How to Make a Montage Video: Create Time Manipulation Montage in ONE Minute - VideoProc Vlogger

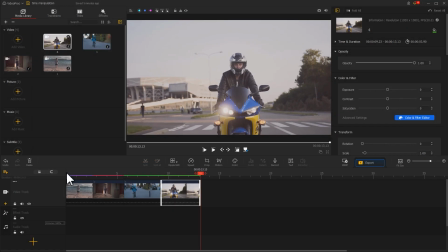4:13 Let's improve the connections between different shots. Find the transitions icon on the left top.
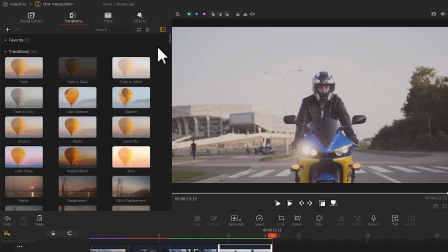4:21 Click on it. There we have many presets to choose from.
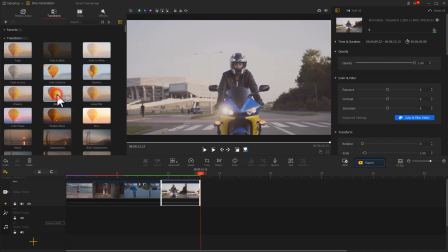4:26 I chose the ripple and drag it to here. Change its duration.
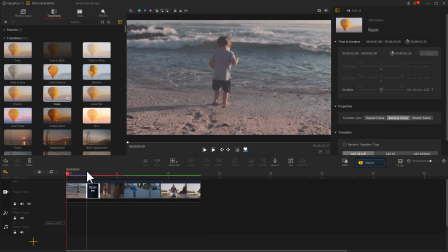4:36 In the same way, we can add a ripple transition in between these 2 clips. Adjust the duration for this effect. Now let's play the outcome.
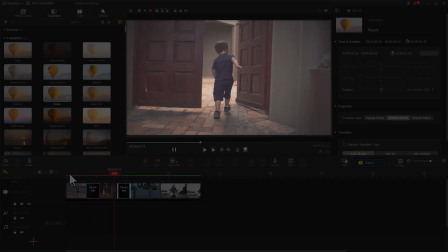4:48 The transitions do not just make the switches between different clips more smooth,
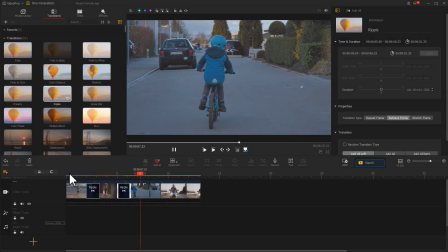4:54 but also make the passage of time feel more obvious. As for the connection of the last two shots,
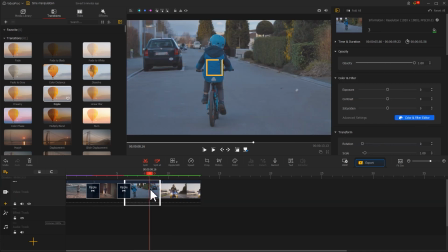5:02 I want to make use of the blue color which can be found on both shots to make an invisible cut.
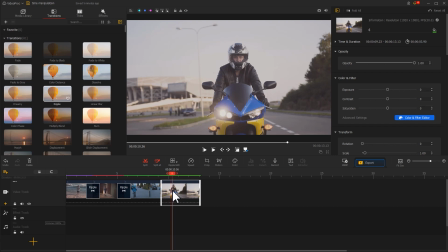5:08 So the transition here looks different than the previous ones. Click on this clip.
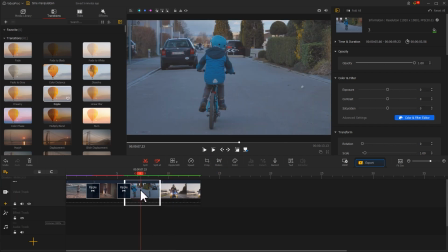5:15 Find the motion icon on the toolbar to enter the motion editor panel.
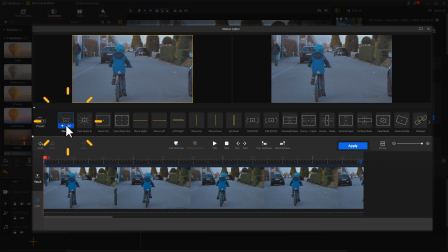5:20 Click on add to add a zoom in effect. Drag the first keyframe afterward to make the zoom in effect start from this place.
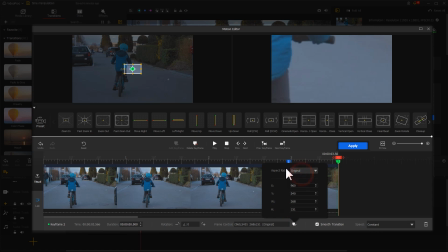5:31 Then we adjust the parameters for the second keyframe to make the blue color takes over the entire picture after zooming in.
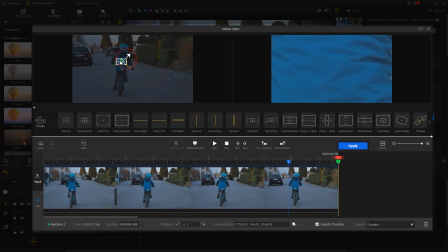Let's preview what we get.
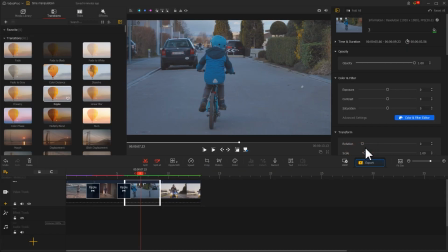5:52 Then we hit apply to come over to the main interface and select the fourth clip.
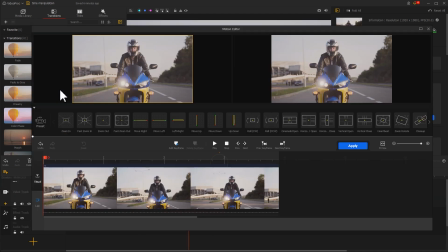5:59 Hit the motion icon to add a zoom out effect.
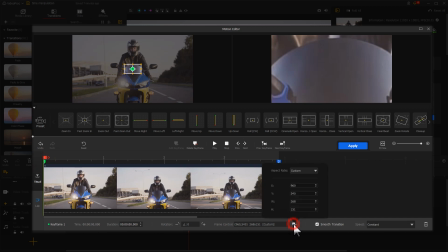6:04 Adjust the parameters for the first keyframe to make the zoom out effect start with the entire picture shows a blue color.
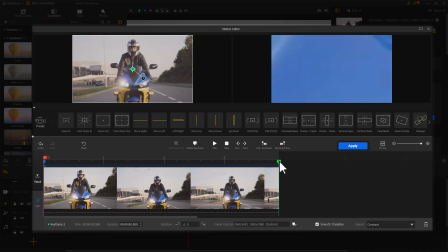6:17 Then drag the second keyframe forward to speed up the zoom out process.
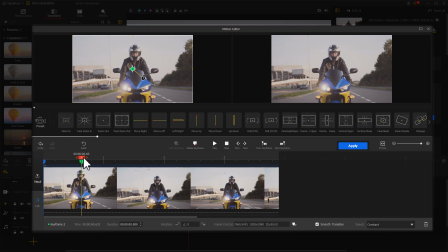6:23 Take a look at what we get.
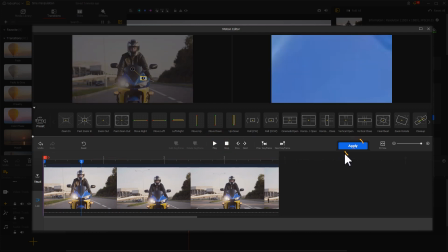6:31 Hit apply to add adjustments.
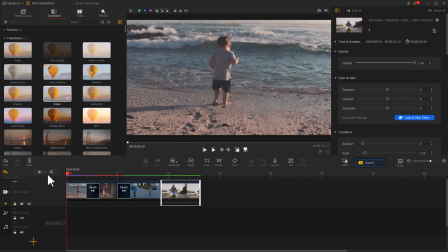6:34 Now let's check out our final work after we use the time manipulation technique.
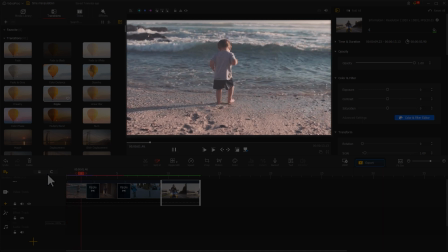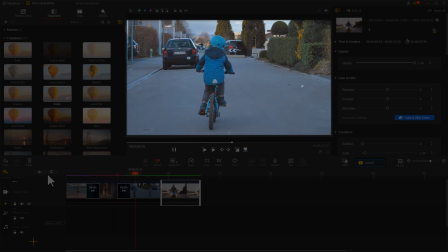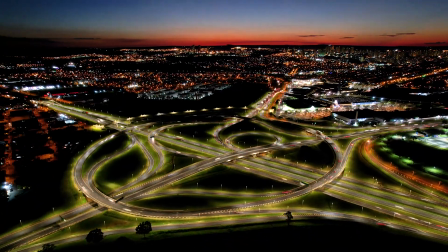6:56 Alright, that's all for today's tutorial. We'll bring you more knowledge and applications of montage in the next video.
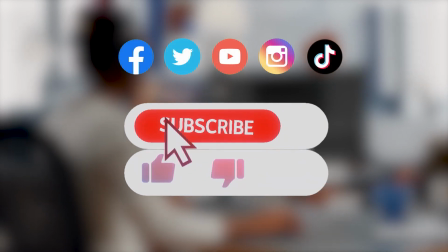7:04 Don't forget to click the subscribe button to subscribe if you haven't yet.
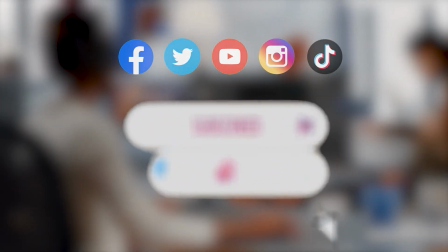7:09 See you in our next tips. Hope you enjoy. Bye.